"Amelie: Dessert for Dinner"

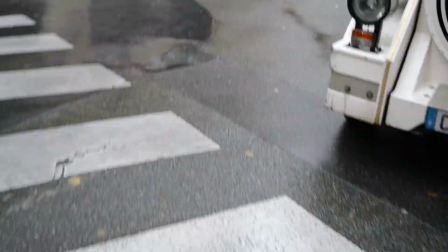0:02 Welcome to France, Paris, Montmartre, home of Sacré-Cœur and This Little Train, and one of the most uplifting films ever made, Jean-Pierre Jeunet's Amelie.
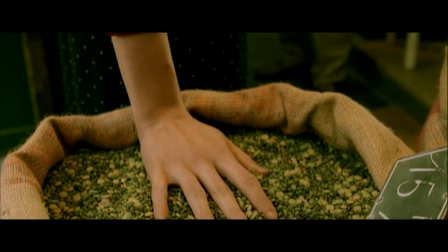0:10 A film about life's little pleasures, ripping wallpaper off walls, dipping your hand most unhygienically in a sack of grain, the little oyster from the centre of a chicken.
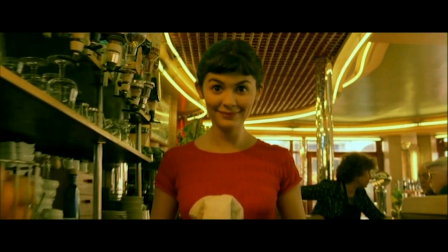0:19 A film about finding joy in helping others, reuniting grown men with childhood treasures,
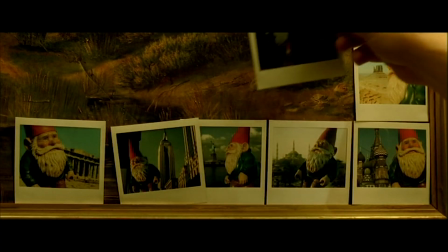0:23 fabricating final letters of adoration from long-lost lovers, or putting a quirky, spontaneous spark back into a father's stagnated life.
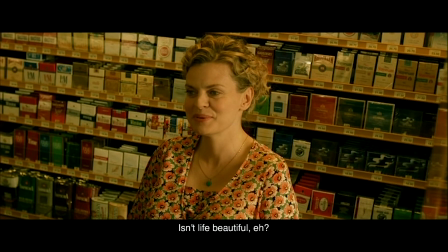0:30 Je ne comprends pas.
In fact, in many ways, Amelie should be far too happy to work.
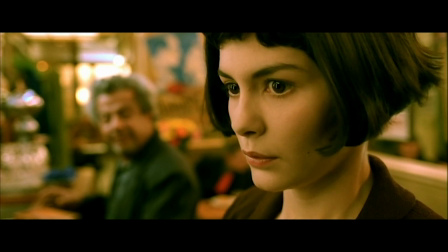0:35 Sure, there's deep-seated grief in its backstory, really awful tragedy, like the collateral death of her mother by someone committing suicide,
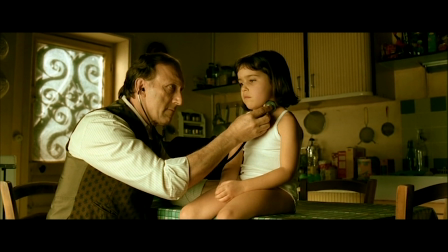0:42 or her father's misdiagnosis of a heart condition condemning her to homeschooling, when really her little heart only fluttered because it was the only personal attention he ever gave her.
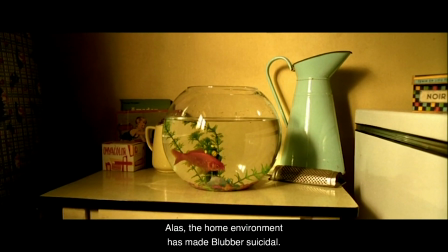0:50 And yet, there's a light-hearted ridiculousness to all this sadness, a humour which numbs the pain and leaves only the whimsy, or so we think. It should be sickly, like excessive consumption of candies, or kids' TV after discovering the overwhelming sorrow of the real world. Amelie should be too sweet to stomach, but it isn't. Why?
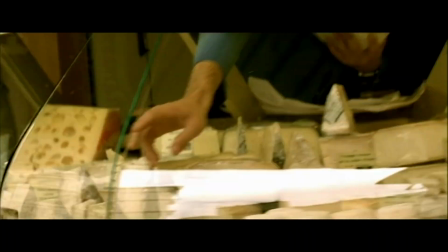1:10 I risked death by happiness watching and re-watching, looking for clues, and eventually found a hint of an answer, staring, literally, straight back at me.
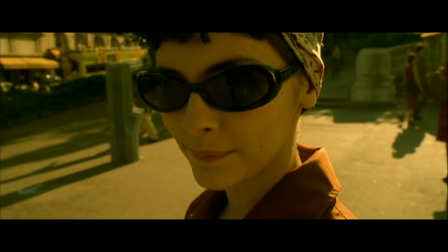1:18 After 1 hour of seemingly detached narrative, Amelie breaks the fourth wall and stares straight back at the camera.
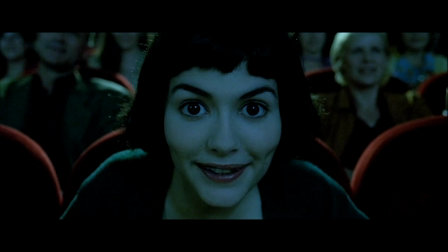1:23 She knows we're watching. This isn't the first time she does this. In fact, Amelie is completely aware of the camera in the opening sequence in which characters are introduced,
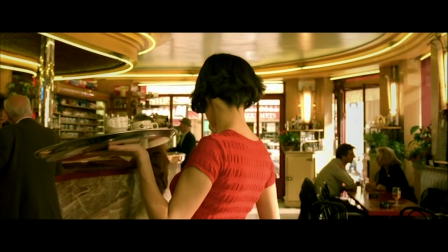1:31 but once the story gets underway, 14 minutes in, we see no more of it and assume the introduction is over and the story,
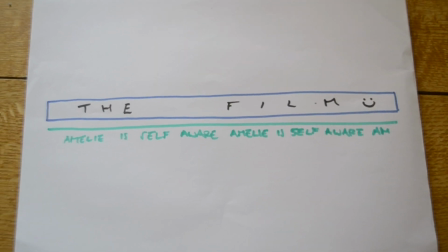1:37 a separate film in a way, has begun. Nope, they're the same. Just as in the opening, Amelie, and only Amelie, is aware of the film.
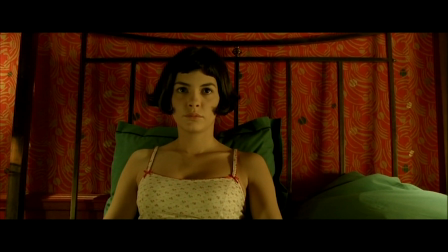1:44 She is telling this story herself, the way she sees it, the way she feels it.
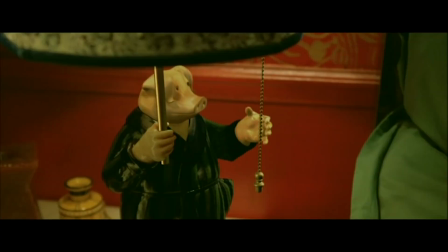1:49 She has been doing all along. It's subjective.
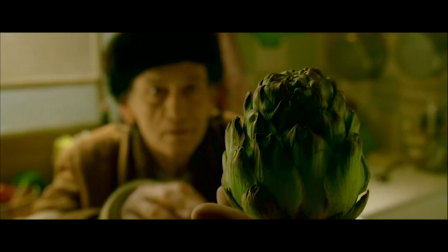1:52 It's much easier to accept sweetness, to swallow overwhelming joviality when it's coming from an actual person.
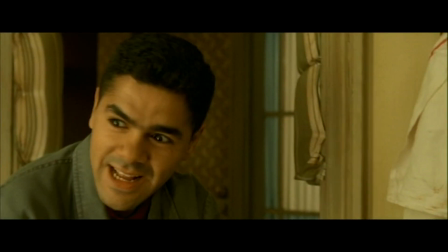1:58 We don't have to believe it's exactly what happened, only that it's how they recall it, how they feel about it, and thus how they tell it.
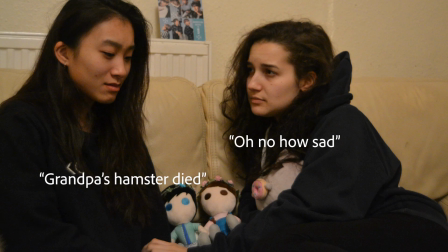2:03 In conversation, this is a key part of how we interpret a story and come to feel about it ourselves.
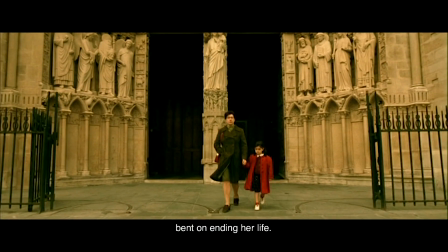2:07 It's okay to laugh about the bizarre nature of Amelie's mother's death because she, i.e. the film, is telling the story in a funny way.
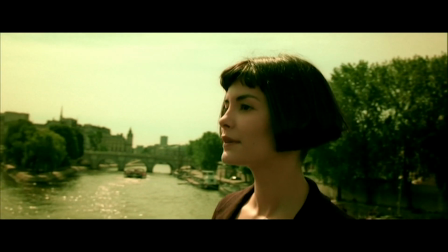2:13 And equally, it's okay to share her sunny view of everything else because, simply, c'est juste ça.
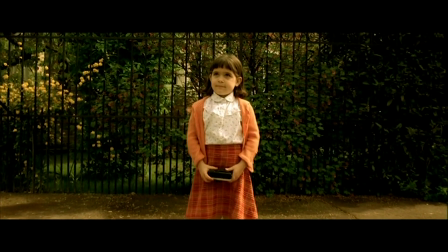2:18 It's her view. The mark of Amelie's own imagination and retelling of the truth are everywhere.
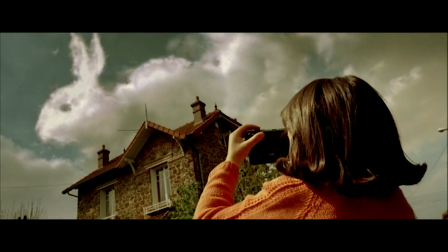2:23 Another aspect of the film touching on sickliness for its overstatement is its palette.
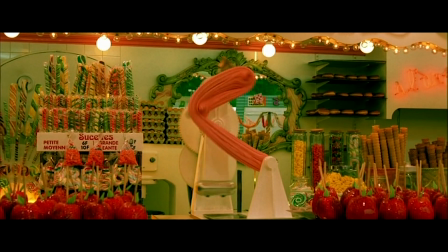2:27 Strong reds and greens, together a very festive and cosy arrangement, but also offering opposing themes of love and envy,
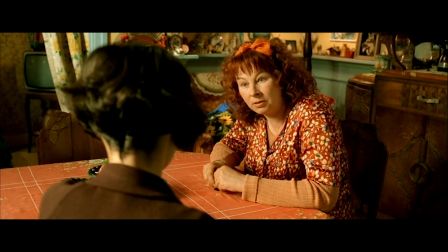2:34 warmth and coldness, loyalty and mischief, belonging and isolation.
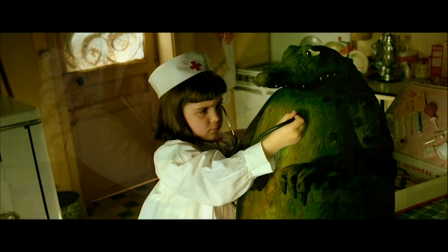2:39 All of Amelie's emotions painted haphazardly onto the canvas of this, her film, in her own carefree, childlike manner.
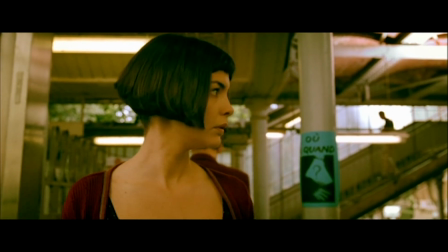2:46 Remember that, childlike. Beyond colour, the film is turned up to 11 in other regards, be it soundtrack,
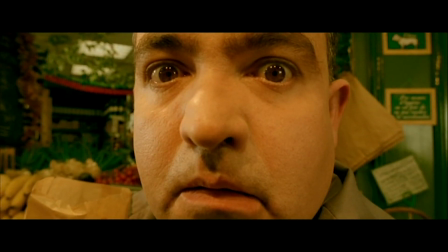2:54 cinematography, circumstance,
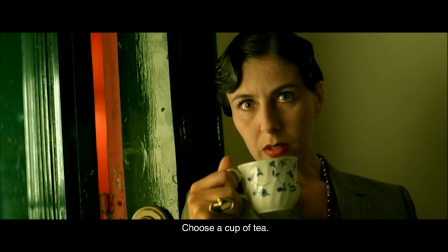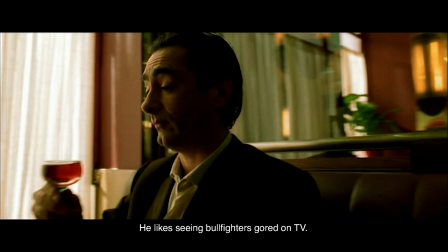3:04 or characterisation.
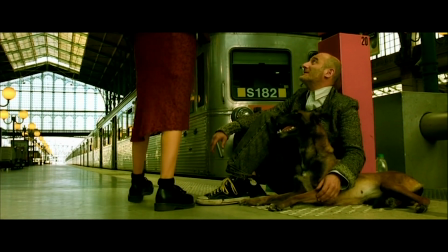3:09 These seemingly supplementary pieces of the film's quirky world are in reality Amelie's personal touch from her quirky world view.
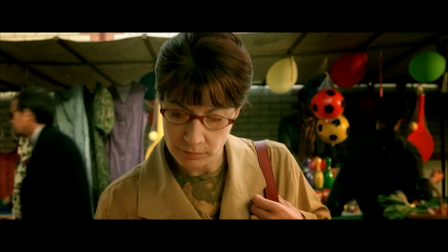3:16 The same as all the likes and dislikes that establish characters,
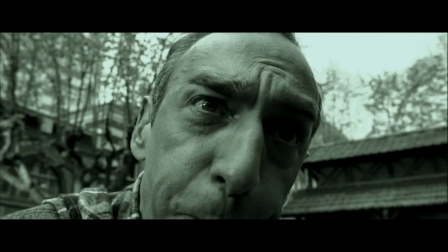3:19 over-embellished side stories that fill in narrative spaces, little joys and curiosities, it's all Amelie's subjectivity.
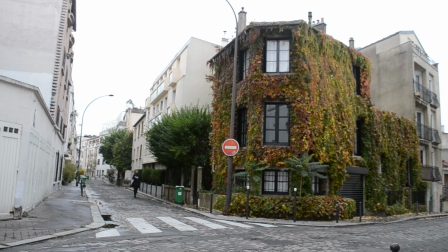3:26 But what can we learn about Amelie from the way she tells this story? It's time to unravel Jeunet's handiwork and uncover the ghostwriter who's passed us this story through.
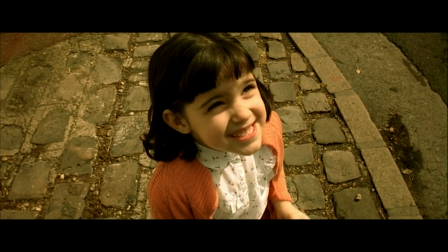3:37 Do you mind?
Childhood. Why is Amelie telling her story, even the horribly sad bits, with the playful attitude of a child?
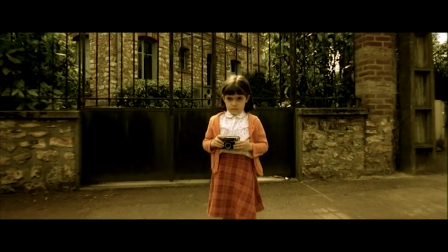3:44 Because she never grew up. She never got the chance to, kept locked indoors.
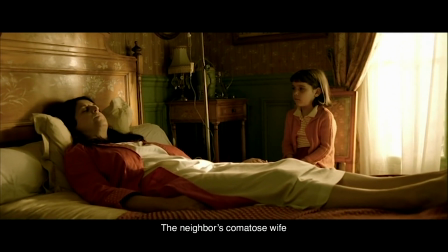3:48 Now we see the facetious manner in which she recites her childhood is a demonstration of Amelie's own coping mechanism.
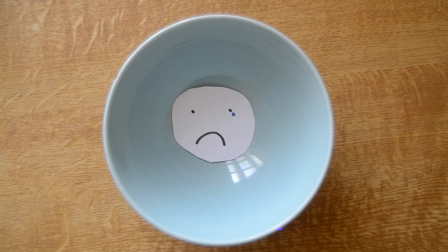3:55 Her desperation to cover up the horrific sorrow of her mother's death and her father's solitude with little hundreds and thousands of joy.
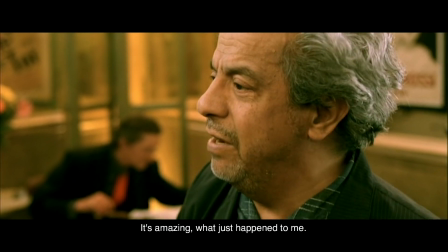4:01 She's still at it as an adult, trying to coat over her grief with the vicarious pleasure of becoming everyone else's guardian angel.
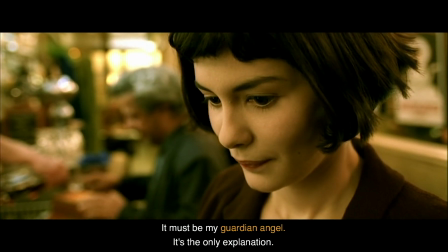4:07 But as becomes obvious, this isn't going to work.